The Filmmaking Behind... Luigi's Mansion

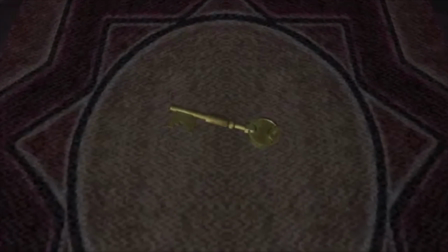(8:14)
Those, I believe, are when a similar musical cue is remade in another format, perhaps with different instruments.
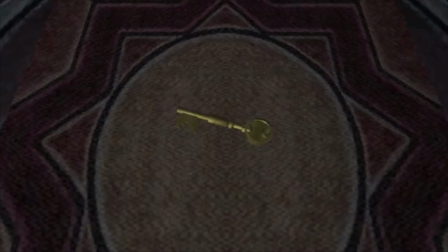(8:20)
If I'm wrong on that assumption, please correct me. It's better to be making these mistakes earlier in the series, I feel.
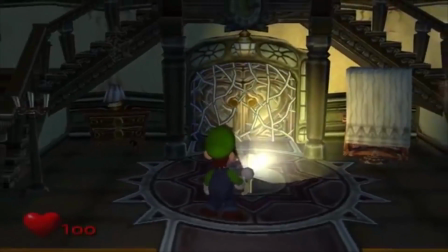(8:25)
Anyway, now we are back to the gameplay again.
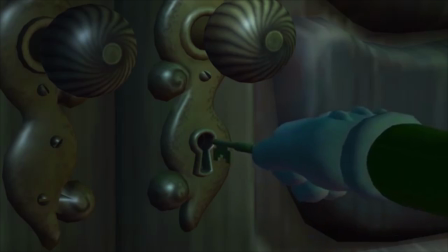(8:31)
Now I really want to say something about this key opening cutscene, but there really isn't too much to say.
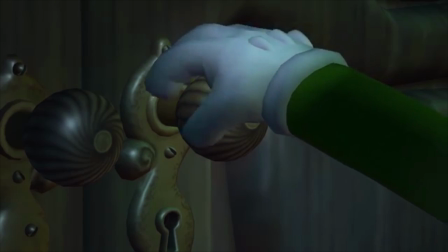(8:37)
It's slow-paced and quiet to build up all that suspense of what's behind the door, but beyond that, not much is there.
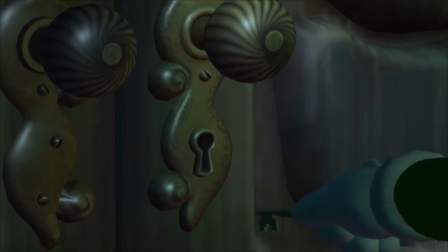(8:45)
We do have a nice reflection of the door handle to create a slightly intimidating vibe as we can see motion within it,
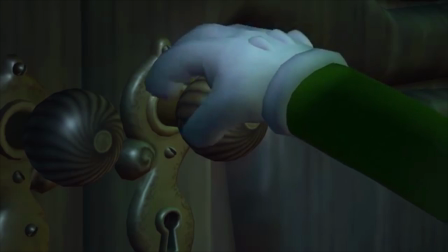(8:51)
and Luigi's shivering hands add to that fear factor, but beyond that, there really isn't much to say, which is a shame because I really like it.
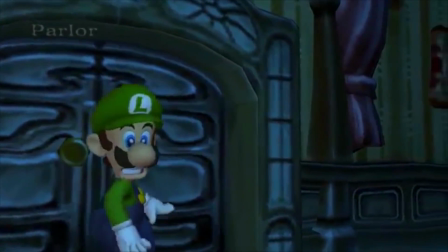(9:00)
Anyway, now we're in the room and Luigi is given at least a little more space in the frame compared to earlier.
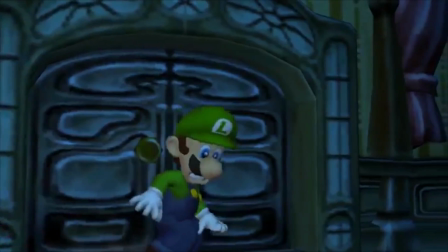(9:05)
Though this could mostly be because of the enclosed area being played with since we are indoors at this point.
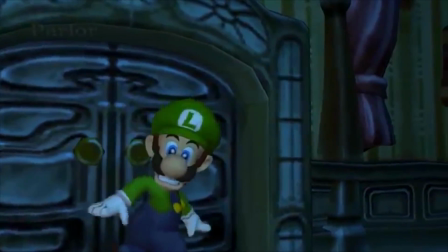(9:10)
The music is silent and we only have this odd whistling sound as the camera pans to follow Luigi,
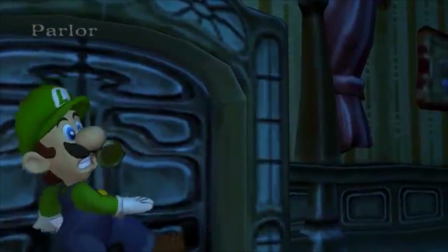(9:15)
before subtly moving ahead of him to push him to the far left side of the frame in order to open up the appearance of...
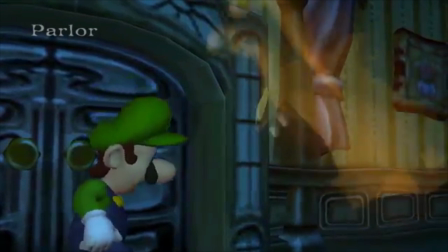(9:24)
Immediately, the gold ghost is way bigger than Luigi. He has control.
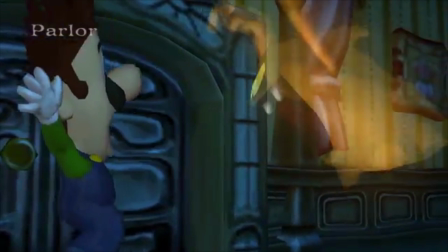(9:29)
Though through the expressionism of this game, Luigi mimics his size accidentally by stretching out to emphasize his fear. In the next shot,
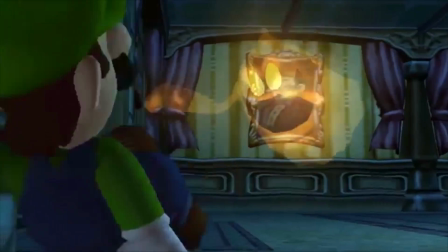(9:36)
we get to see Luigi fully landing on his butt and look up onto the gold ghost.
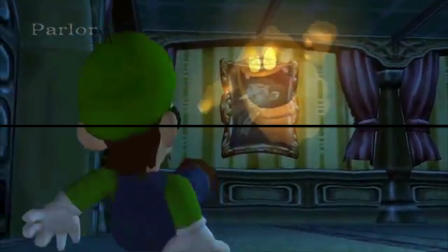(9:40)
As we saw in Mario Sunshine, by having the gold ghost control the top half of the frame, the developers show that he has complete control over the situation.
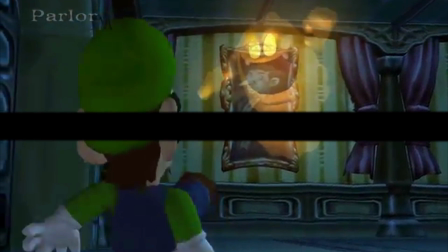(9:48)
This shot also keeps up with having the hero on the left and the villain on the right.
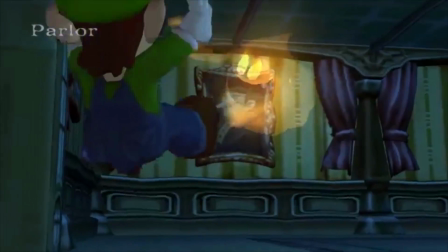(9:51)
Furthermore, Luigi is edging further off screen as he becomes less significant and the gold ghost grows larger and larger on the frame.
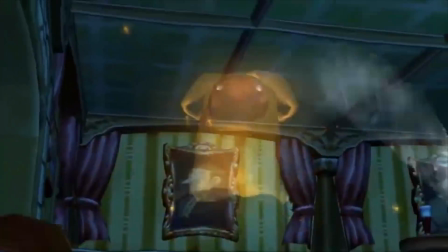(9:58)
Until he is pulled away from his position,
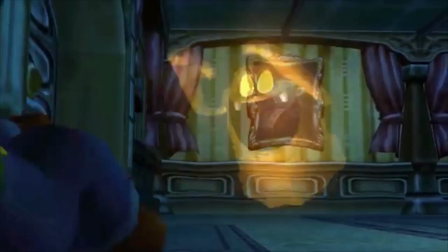(10:03)
placed more central to the frame, and clearly chained down by the wind of the poltergust.
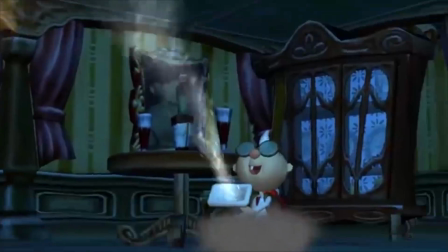(10:07)
The camera here does something interesting, whereby it stays where it is and changes angle from a direct anchor point.
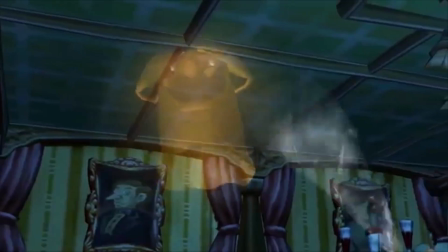(10:13)
We've only seen this previously going in one direction, perhaps left or right, but this time the camera turns right, down, and zooms in a bit.
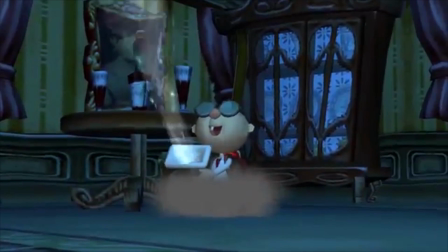(10:20)
This to me creates a really interesting effect where it truly feels like you're a spectator of the event rather than a floating camera.
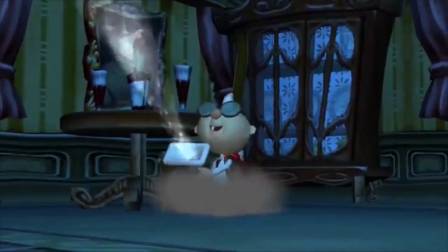(10:27)
It's like you're actually in the room and turning your head to focus on the action. Anyway, now Egad is center frame and happy to be there.
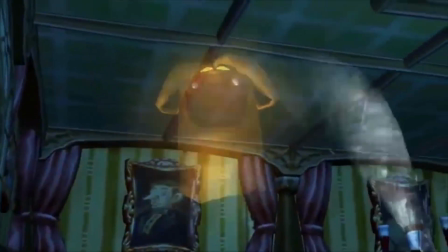(10:34)
Next, we see the gold ghost attempting to flee Egad. The shots aren't particularly groundbreaking.
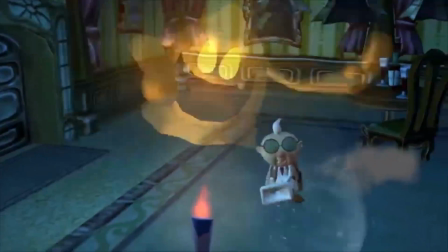(10:39)
The camera just pans to somewhat follow the action.
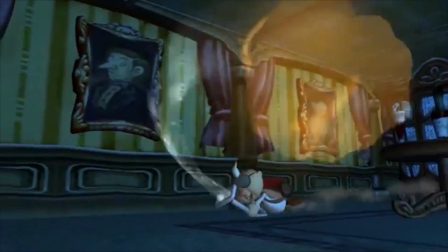(10:42)
Once the ghost counterattacks though, the camera is much lower to the ground, copying Egad's current position, and again putting the gold ghost up high to give him that last bout of power.
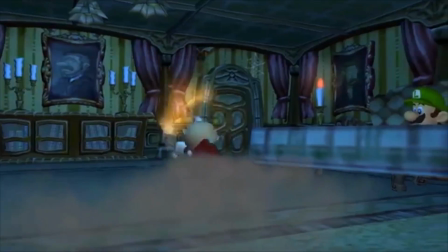(10:50)
This shot also goes on to show that Luigi is hiding behind a table. Therefore, he is insignificant to both the action and the frame as he is only partially visible, and Egad is center of the attention as he becomes larger on the frame when he is hit.
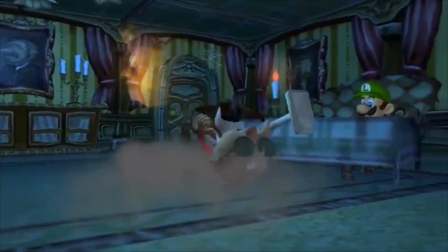(11:02)
The gold ghost is less focused on here as he is split in half by the dimensions of the shot.
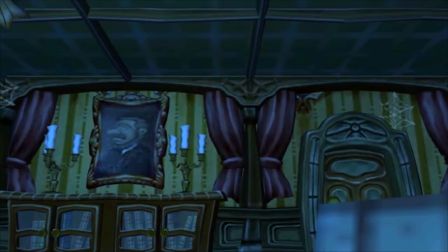(11:07)
Only in the next shot does the ghost become important again as he is center frame and moves upwards when he disappears.
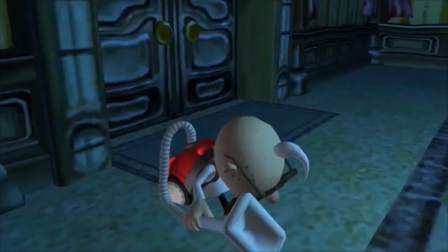(11:13)
Moving closer to Egad for his dialogue has something interesting that I can't really explain. The camera bounces up and down slightly.
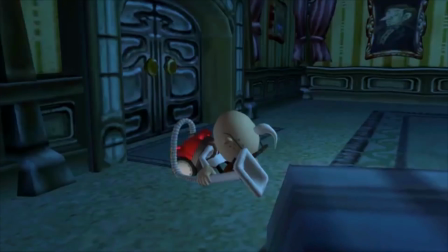(11:20)
Is it supposed to represent Luigi's motions, or maybe is it just glitching over the table?
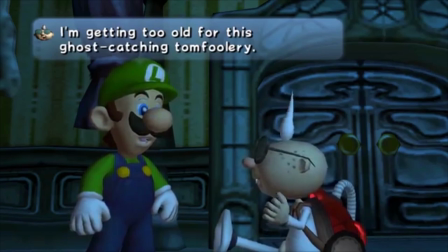(11:25)
I don't know. Once the two begin interacting, we can finally see that Luigi is given a nice amount of frame to control.
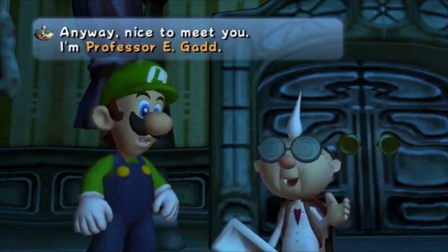(11:31)
It's not major, but at the very least, the ghosts aren't plaguing his life at this exact moment.
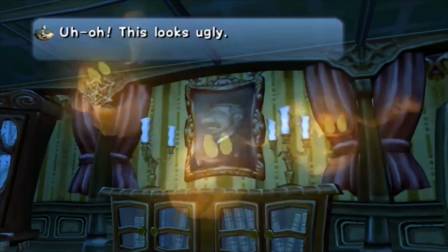(11:38)
Well, that lasted long. The ghosts are center frame, heading towards the camera and obviously getting larger.
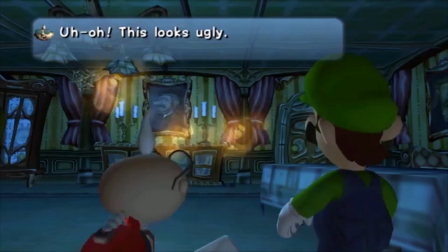(11:44)
And yet, because of the over-the-shoulder shot that follows, Egad and Luigi still retain a bit of control as they are placed between the camera and the ghosts.
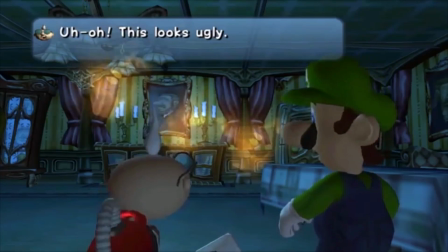(11:52)
Though they are still looking up at them, it is much less defined. This shot makes them seem more like invincible spectators, or maybe that's just because they're not reacting much.
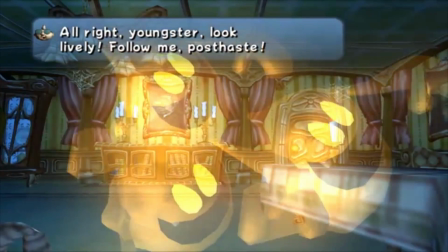(12:01)
And the shot ends with the ghosts taking almost the entire frame. Also, Egad's poltergeist wiring is still in the corner.
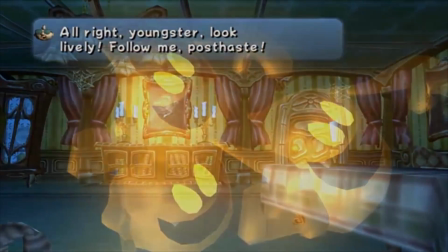(12:07)
Interestingly, this game likes to freeze the action before fading to black. This effect kind of adds to the slightly ominous tone as we're falling back into the darkness,
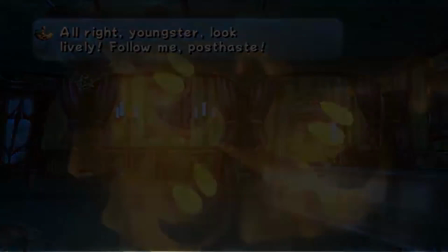(12:15)
though I find the freezing time thing makes things less suspenseful, as the danger is immediately dropped upon freezing.